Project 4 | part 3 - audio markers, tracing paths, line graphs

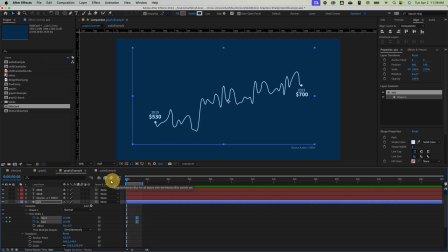You can see that sets my work area, and I can watch this loop through. I still think that's a little bit slow considering we want everything else to come up here at the same time. I'm not going to mess with the motion curves because this is a relatively minor part of the scene, and I think that movement is
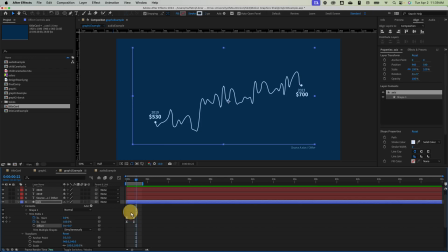pretty good for that. I might slow down the end just a little bit. It eases out or eases in. Let's start there for now.
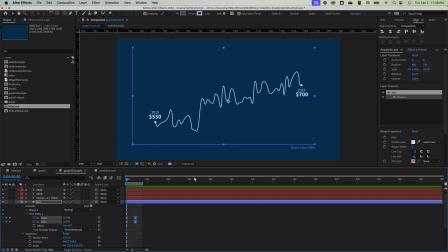So we have that. Let's move on to our source here. Maybe, because this is such a small part of this, we could scale that up. In fact, I will. I didn't on the example,
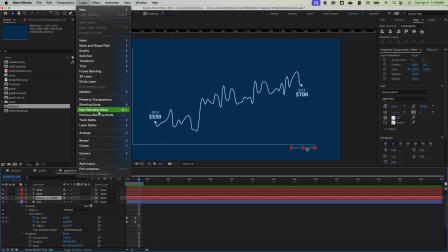but let's layer, transform, center anchor point in layer content. So we're scaling from the center, and let's have that pop on right as the line crosses that origin point.
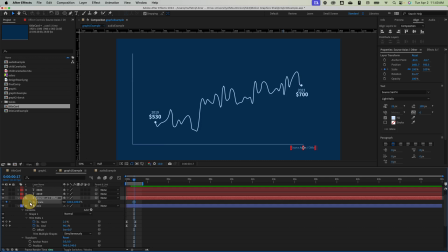So if I hit S on my keyboard, I bring up the scale here. I'll put a keyframe there for the start, and then by the end, I want this to be at 100%, so keyframe there. I'm going to go back to the first one and set this at 0.
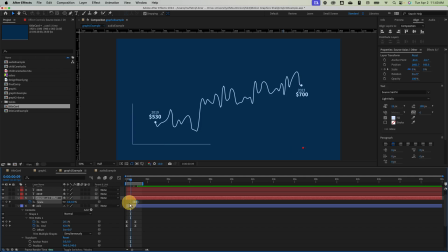Let's see if I ease those, what this looks like. Okay, so that's a little slow for my liking. Let's go ahead and zoom that in. I almost want this to be unnoticeable.
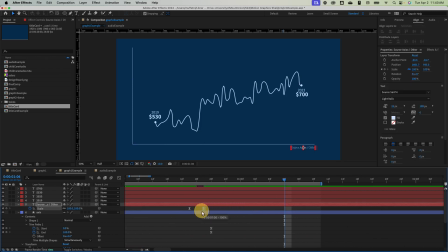This is such a small part of the graph that my goal here is that it calls no attention at all to itself. To accomplish that, it has to follow some of our animation principles, which is why I want it to,
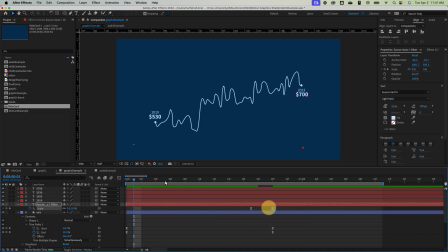appear from somewhere. But I don't want it to linger for so long that the viewer clocks it. Maybe even just
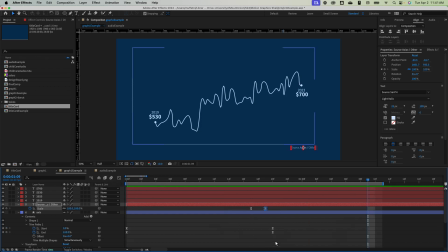2 keyframes here could be enough. I think I'm going to scoot all these back just a little bit too. Okay, so that's good there. Let's do a similar thing with our
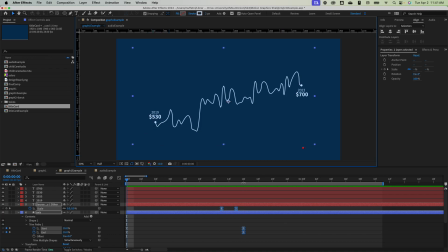2019 text and the data point. And these ones I want to put a little more focus on. We're going to have to finesse these a little bit because we want the viewer to pay attention to them. So this starts to grow, maybe right around here. I have that point pop on.
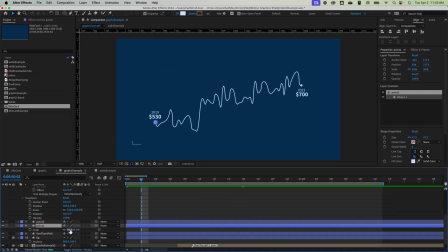So I go to 0.1, I open up my scale. Because we scaled this down, this is going to end up at 38%. So we need to keep that number in mind. So I'll place 2 keyframes here, and we will go from 0.
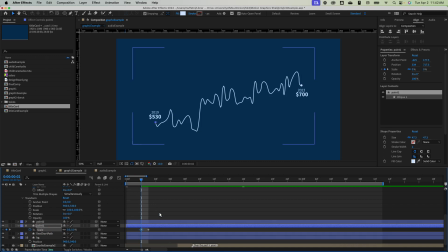Oops, we can go into negatives here, so I'm going to type in 0. Ease those. Let's see what that looks like.
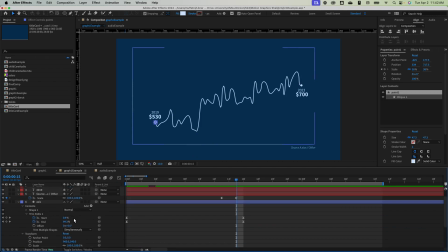I'm also going to, at this point, hide some of these things so we just see what we are working with.
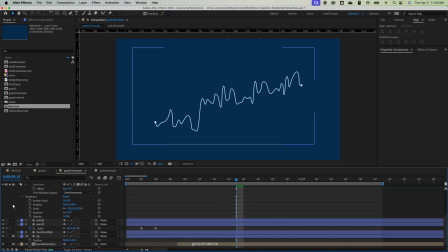Need to set my end boundary there.
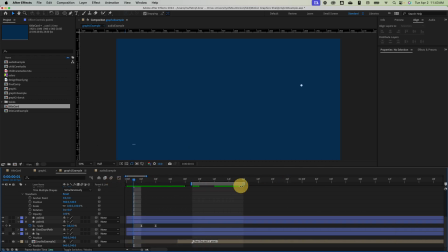A little more time to consider that. So it pops on there relatively smoothly. I do think I'm going to, on these more important points,
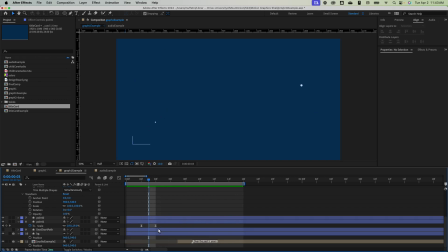I'm going to add a little bit of overshoot here to give it some bounce. So I want it to actually scale up above that 38% just for a second and then shrink down to it to show that the momentum of that growth
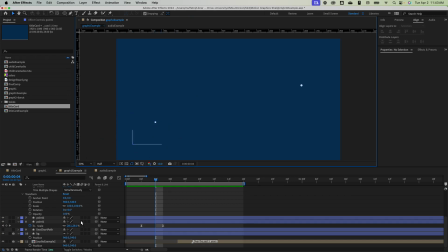actually expands it beyond the endpoint for just a second, and then it shrinks back down. So let's have it actually go to, let's just try 39% and see what that looks like between here and here.
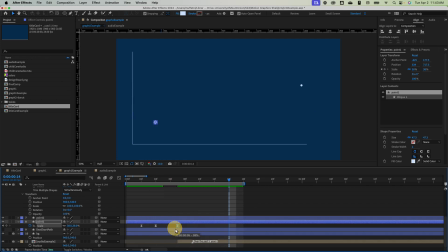Oh, okay, so I see what this is happening. So the keyframe interpolation, you can see that it's going up and then back down.
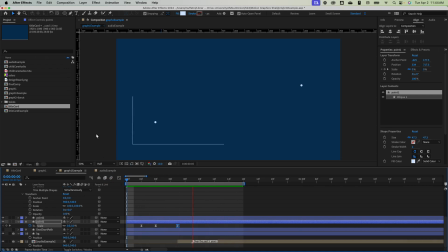That's a way that it interprets the motion curve between those 2 points. I actually don't like it here, or don't mind it here. But what we could do is go to keyframe interpolation. If you're ever having this issue, you could check some of these.
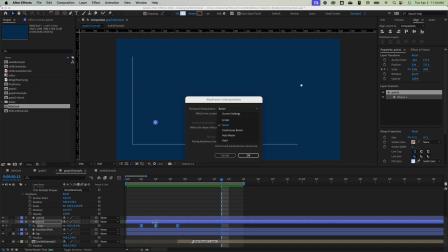So the Bezier, essentially what this is doing is it's trying to create a smooth curve between this keyframe and this keyframe. So it's overshooting between them. You can see what happens if I set this to auto Bezier. It doesn't quite go up quite as large, it seems like.
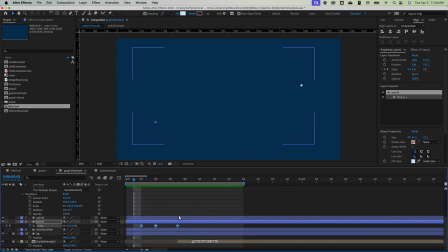I actually don't mind it where it is, so I'm gonna undo it and leave it where it was. Kind of like, you can see how it like bounces there. And I'm gonna go ahead and place those same keyframes on the end point so that
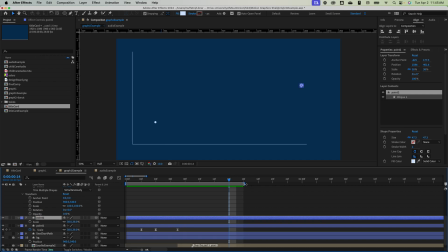it follows the same exact motion. And we won't need those till down the line at the end. Or actually, that point is not going to pop on, so scratch that for a second.
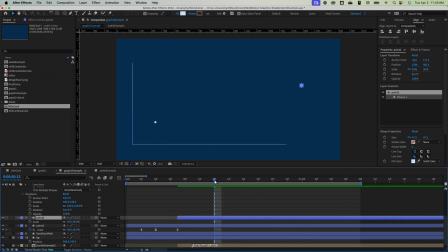That point is going to follow along the path, and so we don't need to copy that scaling effect. We do, however, want to replicate it slightly with the text.
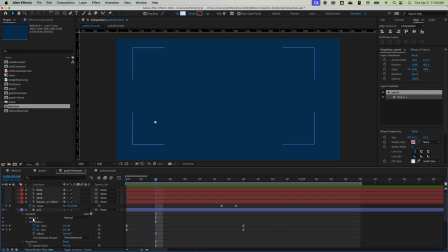And I'm going to stagger these motions a little bit so they feel a little more natural. So maybe here we have the date start to pop on, so let's unhide that.
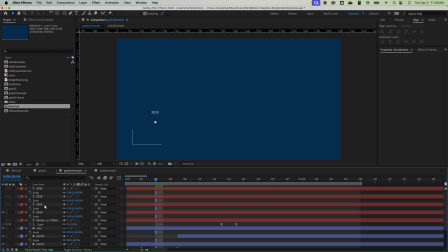And I'm going to hit S for scale. Oops, I didn't want to scale everything, just 2019. Let's keyframe that to 100%, give it a few frames, add our second,
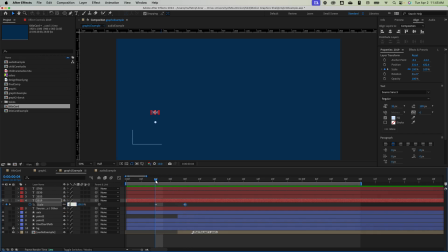and then from here we'll start at 0. And then I want to overshoot that 100% by a little bit. So maybe I go to 105, let's say. See how that looks.
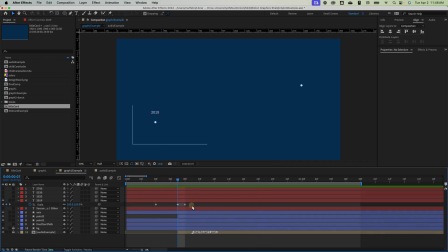I don't like that between here. Maybe this needs a little more time. Oh, it also isn't eased. Could be part of it. So F9 to ease those.
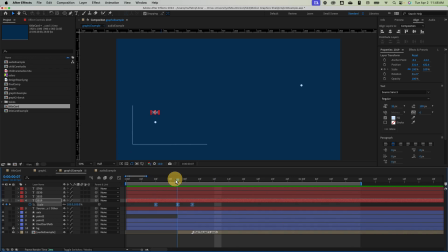That feels a little more natural. So the scale's up, goes all the way up to 105, and then it slightly shrinks down to 100. Maybe we can try even like 110 here. I don't want this to be super noticeable.
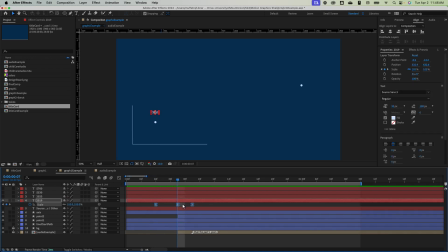I accidentally changed all those keyframes. Make sure just this one is selected. There, that gives it a little more bounce. Okay, so because that's working in percentages,
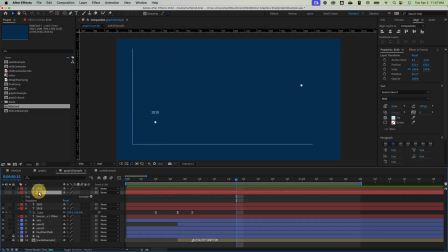we could do the same thing with the dollar value here.